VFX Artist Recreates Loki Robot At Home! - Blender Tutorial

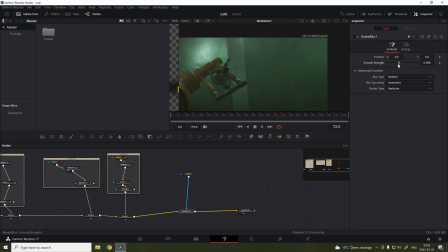Then for the edges, to get a more anamorphic look, I added a radial blur node, and I decreased the intensity of the mask to get a more subtle transition.
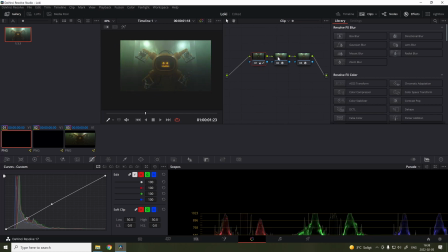Finally, in the color grade tab, I gave it a more cooler tone, and I also adjusted the highlights and the contrasts. I also added a denoiser in the beginning and a film grain in the end to get this filmic look.
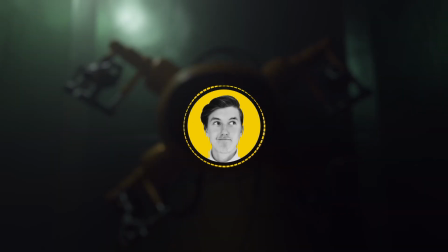And there we go! As I said, I'm super happy with the end result.
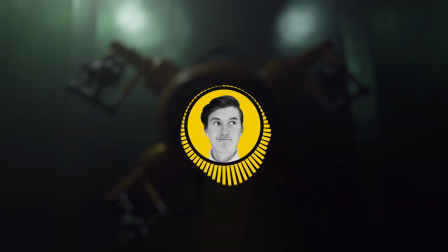And if you have any other movies or series you want me to recreate, just let me know down in the comment section.
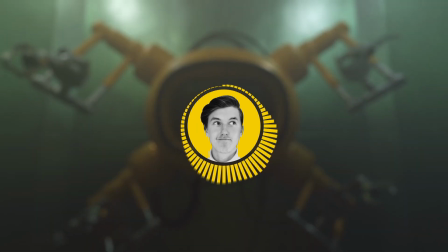And I'm thinking of creating something from maybe the Dune movie, so stay tuned for that.
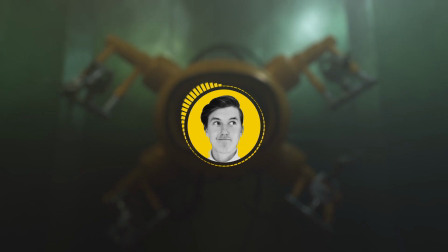But I hope you have a wonderful day and I'll see you soon.